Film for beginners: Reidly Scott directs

Hello, I'm Reidly Scott, world-famous Scottish director whose films have been seen all the way from Arbroath to Aberfeldy. Hello, today I am going to talk to you about film and camera techniques. While not everybody has available £5 to buy a cine camera like this one here, it is perhaps possible that one day all people will be able to have access to their own cinematic camera in order to make their own kinds of films. In fact, they'll be so simple to use, even children and perhaps even women will be able to use these with, of course, the supervision of a responsible adult male. However, until such time as we're all able to afford the £5 to buy one of these, perhaps by not feeding one of your younger children for a few months until such time as you've saved up the requisite amount, I am going to introduce you to some of the interesting techniques you will need in order to make your own films. Firstly, let us look at different kinds of camera shot. These are shots taken by the camera without moving either the lens or the camera itself. Let us begin with the wide shot.
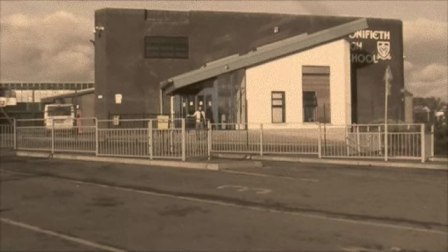90s
The wide shot is the shot that closest resembles what we see with the naked human eye. Here is an establishing shot of a school which shows us lots of detail of the landscape but little detail of individual objects.
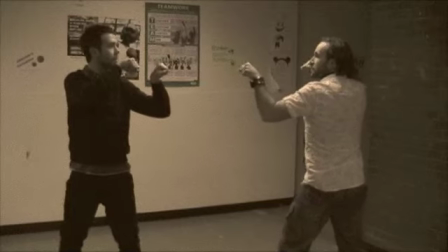103s
It is useful for football matches perhaps, or indeed fight scenes where you have more than one object of interest to see.
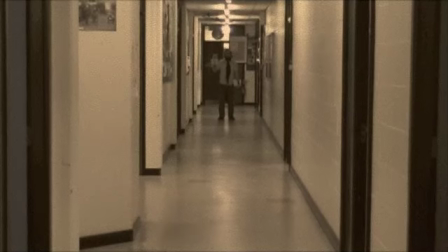110s
Long shots are slightly different. They use a longer lens and in the case of this, have one particular focus. Here is an extreme long shot.
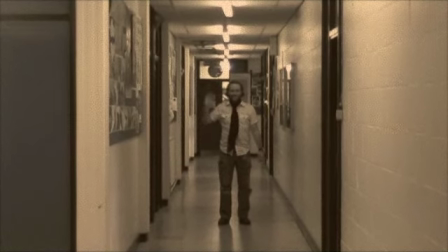123s
And this is a simple long shot. We can see lots of body language, we can see the body in the background, but we cannot see the emotions of the face. Long shots are useful for showing you individuals' actions, for example a lone footballer,
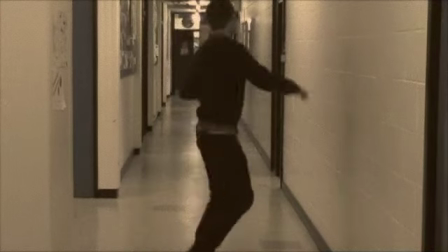136s
or in this case a dancer, dancing for your entertainment. Wonderful.
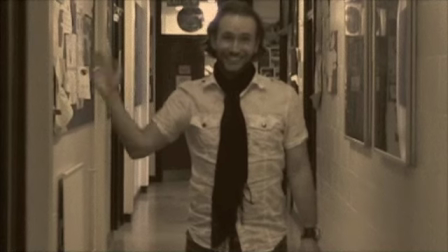144s
Medium shots are much more personal. We can see the body language of the upper half of the body, but also now we can see facial expressions much more clearly. Here he is happy, sad, happy, sad.
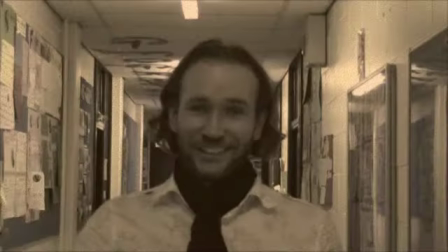159s
Close-up shots bring you much closer to the subject. Here we see little body language but lots of facial expression.
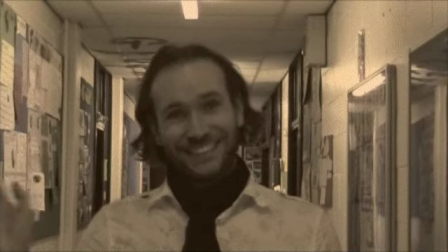166s
Again, happy, sad, and so on. Close-up shots are usually still, but can be used to show confusion up close, for example, in a fight scene.
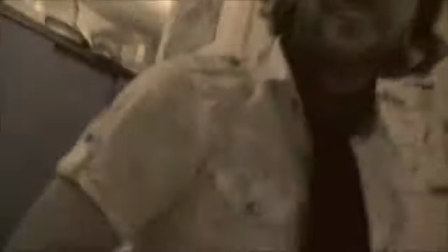175s
It's a cheap special effect. Here is a big close-up.
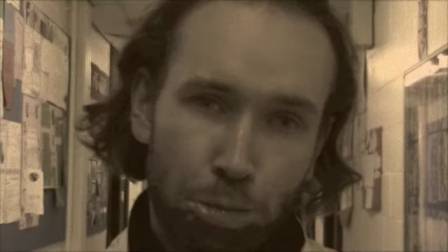179s
Here all we can see is the head and very little of the background, giving us a close feeling of the character's emotions.
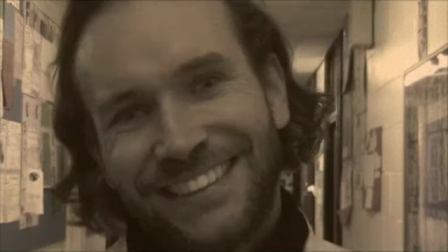186s
And even closer still is the extreme close-up,
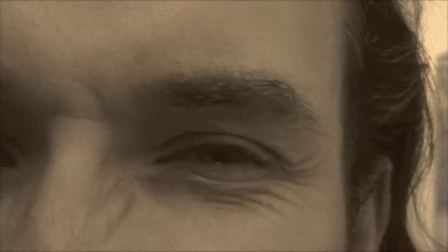190s
where all you can see is one or two features of the individual's face or of an object.
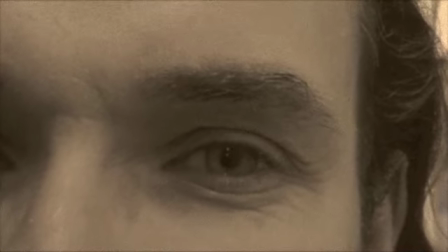196s
Very commonly used in films like westerns.
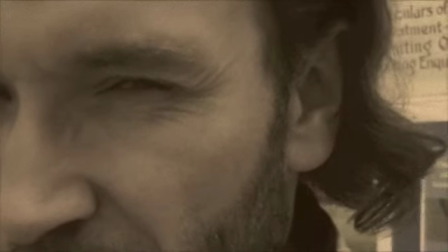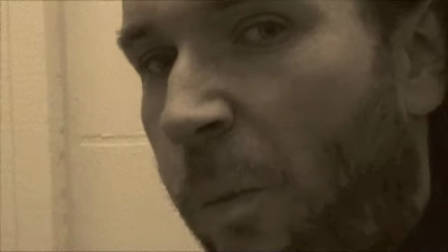Next, let us look at moving the camera. There are many ways to move a camera, either by keeping it still and turning it in order to follow a moving object, or by mounting it on tracks and using those to follow an object that is moving in the distance, or finally by changing the size of the lens. This allows you to bring an object in the distance to appear much closer to you.
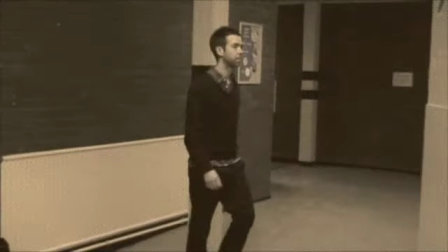236s
First, we have the panning shot. Here, the camera stays in one position and swivels to follow the subject as it moves in the distance.
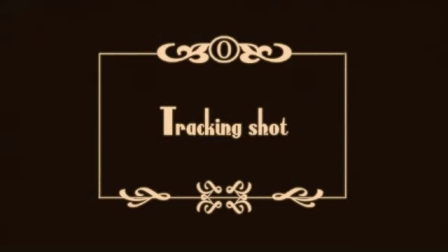244s
This is slightly different from a tracking shot, where the camera is used to follow the subject.
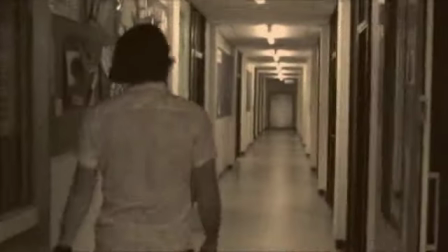250s
Here, the camera tracks from behind, following as if you are following him like a spy.
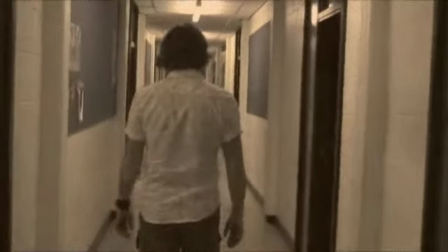256s
However, sometimes the tracking shot is from the side, also known as crabbing,
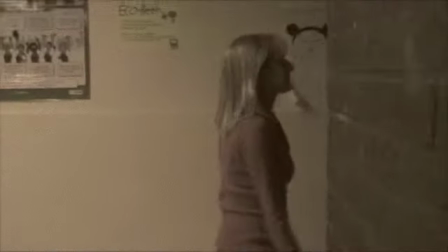260s
where you follow the subject at a distance from the side, but beware any obstacles in case you cause yourself some injury.
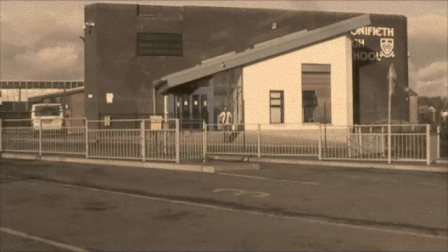268s
A zoom shot is when the camera stays still, but this time you change the focal distance of the lens.
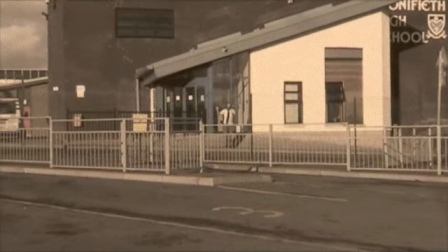274s
What that means is you move from a wide shot and you move the lenses of the camera
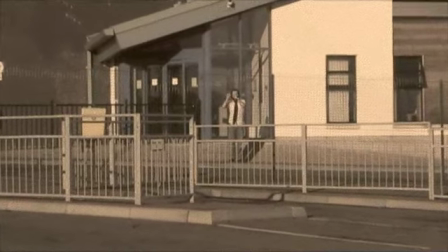279s
slightly further apart to make a small detail grow to fill the entire screen.
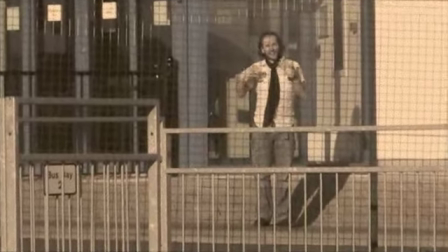285s
Here, the wide shot is now becoming a long shot and will get closer until eventually it's a medium shot and perhaps even a close-up which fills the screen.
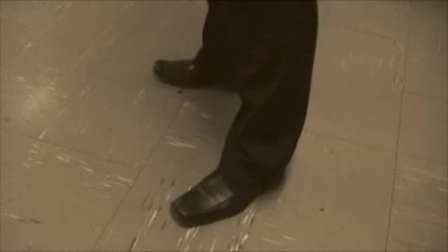294s
Next we have the tilting shot. Here the camera pans up the body or an object to emphasize perhaps how tall,
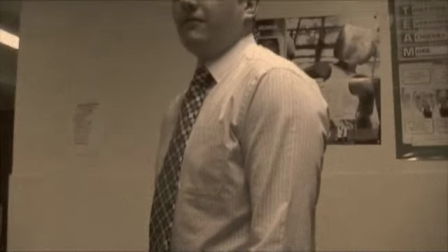302s
beautiful or strong that object is, and often it can build up to a nasty surprise.
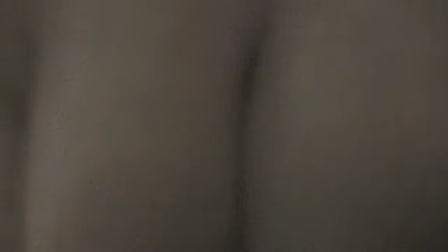307s
Pow! Finally, let us look at camera angles. Cameras are not simply held in a horizontal direction anymore. It is possible to point the camera in an upward or downward direction, or to make it seem as if it is a person within the film itself. Here, let us find out a little bit more about camera angles. Finally, we shall look at camera angles.
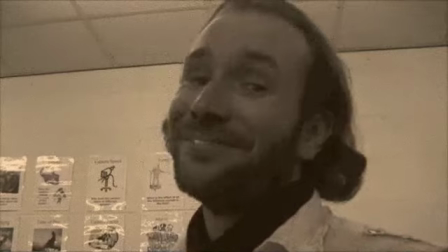333s
First, we will look at low angle shots like this one, and high angle shots like this.
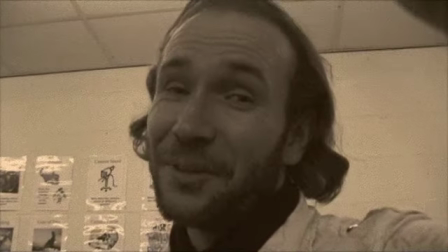342s
The low angle shot shows you looking up to a subject who's perhaps wise and intelligent.
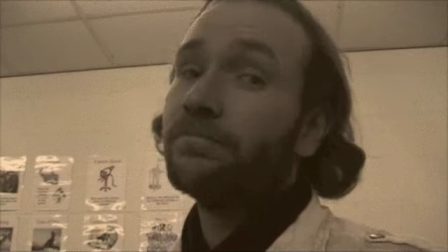347s
The high angle looks down on somebody who is perhaps inferior. By contrast is the worm's eye view here
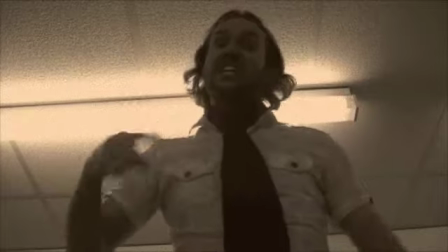356s
and the bird's eye view here, which are much higher and lower in respect.
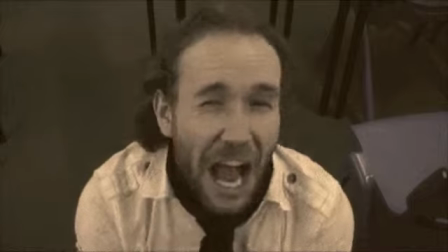360s
This can show people who are extremely strong or extremely weak, perhaps someone begging for their life.
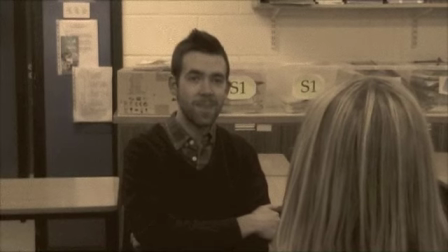370s
These are called over-the-shoulder shots. These are used commonly in interviews or when showing people in conversation with each other.
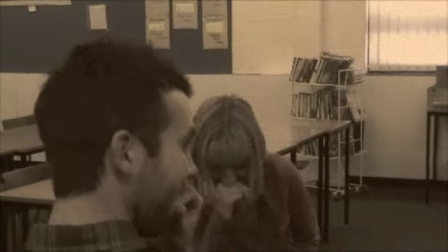377s
It gives you the perspective of the person speaking, but also lets you know that two people are speaking to each other.
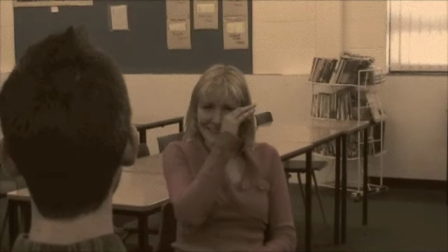388s
He must have said a funny joke. Finally, we have the point of view shot.
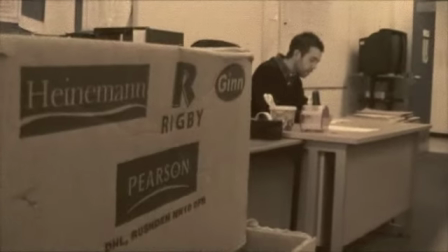393s
Here, we create the illusion that somebody is spying on our friend here, about perhaps to kill, jump out, and murder him.
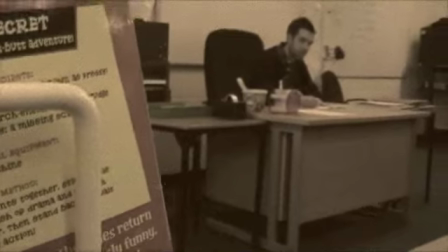402s
Or perhaps just to jump up and say boo and make him feel very afraid. Once more, I would like to thank you for watching my film on how to use a camera. One day, when you have saved up enough to buy yourself your own personal cine camera, you too will be able to use some of the skills you have seen today in order to make your own versions of films. Thank you, and good night. Or good day. Or good morning, depending on when you're watching my film. Goodbye. I'm Reidly Scott, world famous Scottish director. Goodbye.